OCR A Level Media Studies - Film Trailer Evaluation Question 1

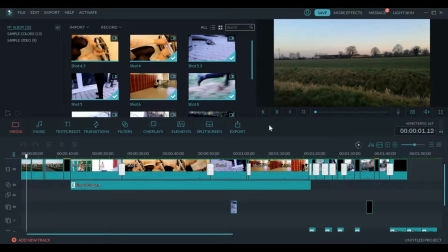0:00 My trailer for Remember Me has classic thriller and horror aspects, but also challenges these conventions to provide what I feel is a more realistic portrayal of the narrative I am aiming to create.
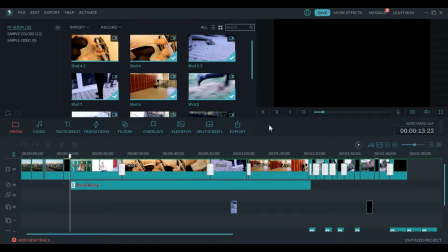0:11 Baudrillard's hyperrealism theory is utilised so there is a blurring between the reality I create and true reality,
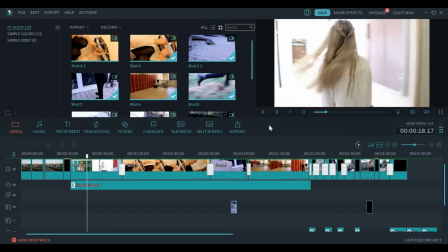0:17 so it becomes believable that the plot could happen. This includes the slower pace of shots in the beginning, which are longer,
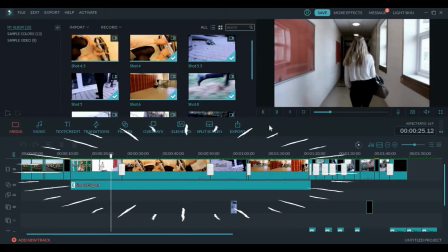0:25 as included in these 4 sections, varying from 10 seconds to 30 seconds,
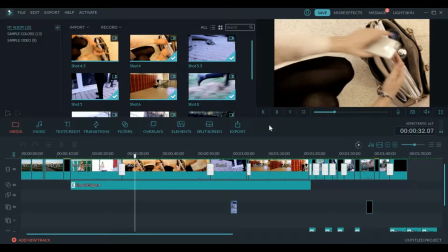0:31 to the longer shots, which speed up in the second half of the trailer with quick cuts and the tempo of music increasing,
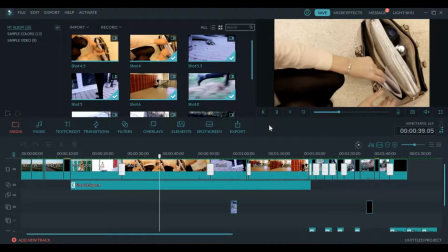0:38 which mimics the pace of the film in under 2 minutes, increasing the tension and drama, shown here in the last 30 seconds.
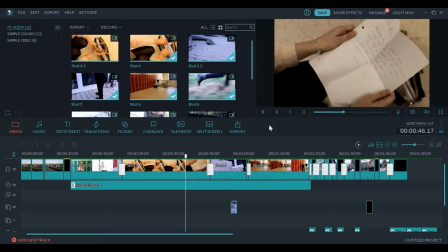0:46 The general layout of the trailer is very conventional, however only one character of the film is included in the trailer,
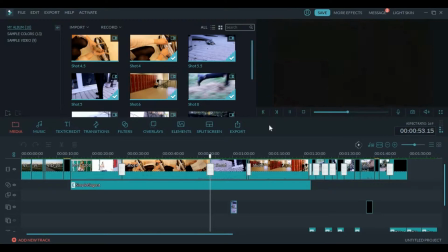0:52 so it gives it an air of isolation that often isn't evident until you see the film. This idea is paramount to the narrative I wanted to create.
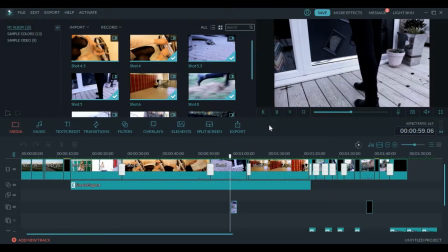1:00 I felt that including only Millie would show it perfectly,
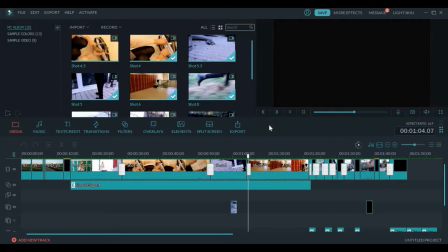1:04 while also challenging the horror trope of using a group of people and picking them off one by one as seen in films like The Cabinet in the Woods.
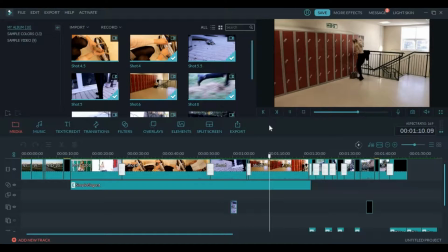1:11 I achieved this through using a multitude of shots, from the classic mid-shots,
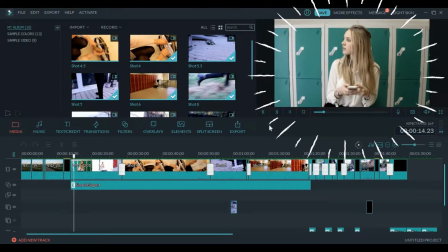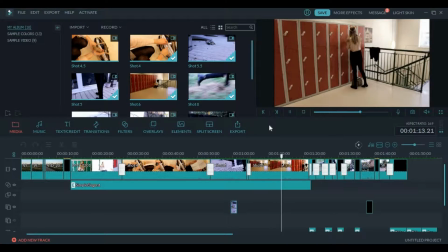1:22 dolly shots,
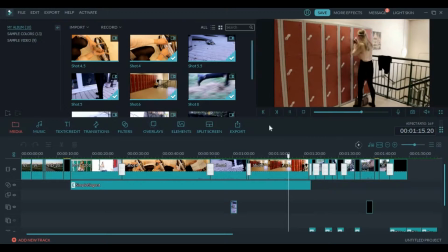1:26 and changing focus.
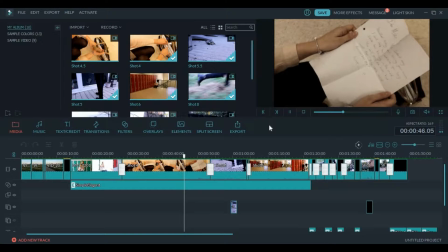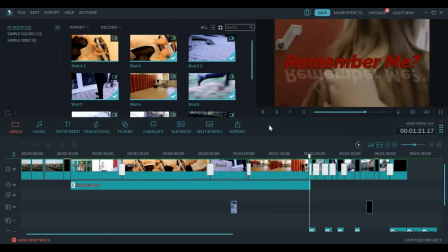1:35 I used these so it didn't become dull that only one character was shown. Instead, the audience became invested in what was happening to the girl before seeing the full film.
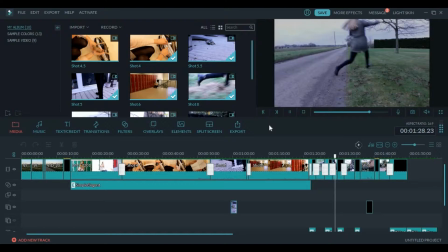1:45 The music and sound effects to go along with my trailer was a hard part for me,
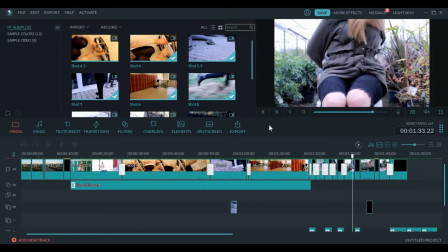1:49 as they had to match up to the edits I was making, as well as the pace and tone of each scene it was being placed with.
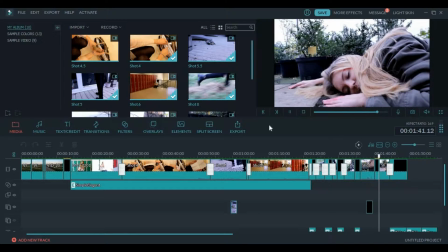1:56 Initially, I kept the sound quite slow, quiet, and menacing, as little is going on at this point that we deem scary or creepy out of context.
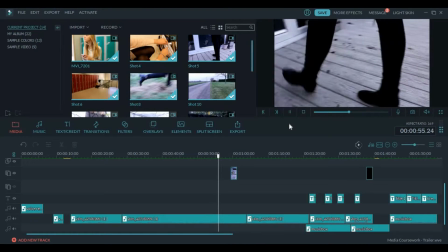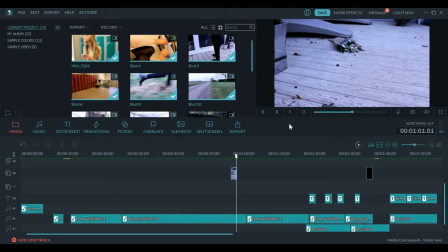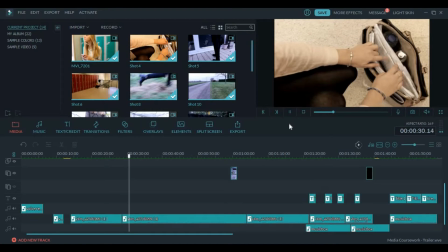2:15 Adding this extra layer changes the semiotics of what is being seen, like when the camera follows Millie down a corridor and she's looking side to side.
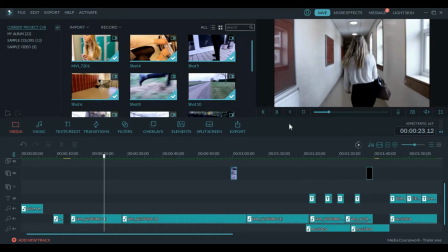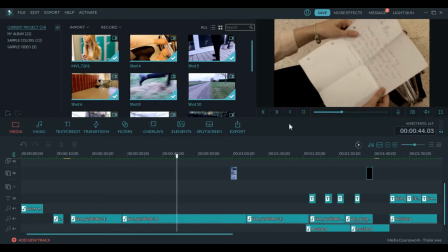2:36 Without music, she could seem agitated or possibly a strange person with the twitch. But with the menacing music, it shows that she's worried that someone is following or watching her.
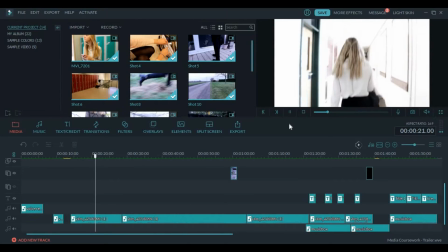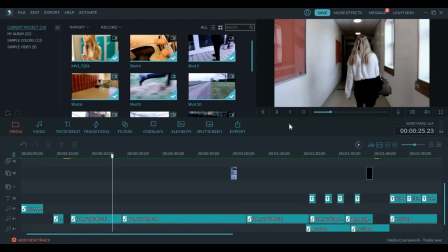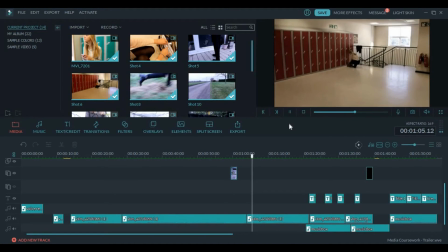2:57 This is an example of Roland Barthes' theory of semiotics, as I have signs where the significance isn't clear until the aspects of the plot have happened later on.
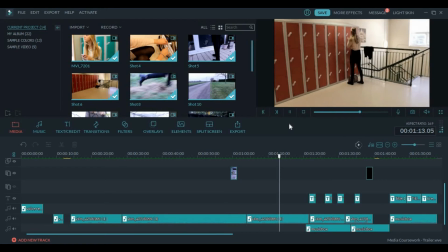3:05 This is a conventional aspect of my trailer, but I also try to develop it to fit my work instead of just putting a soundtrack over the top.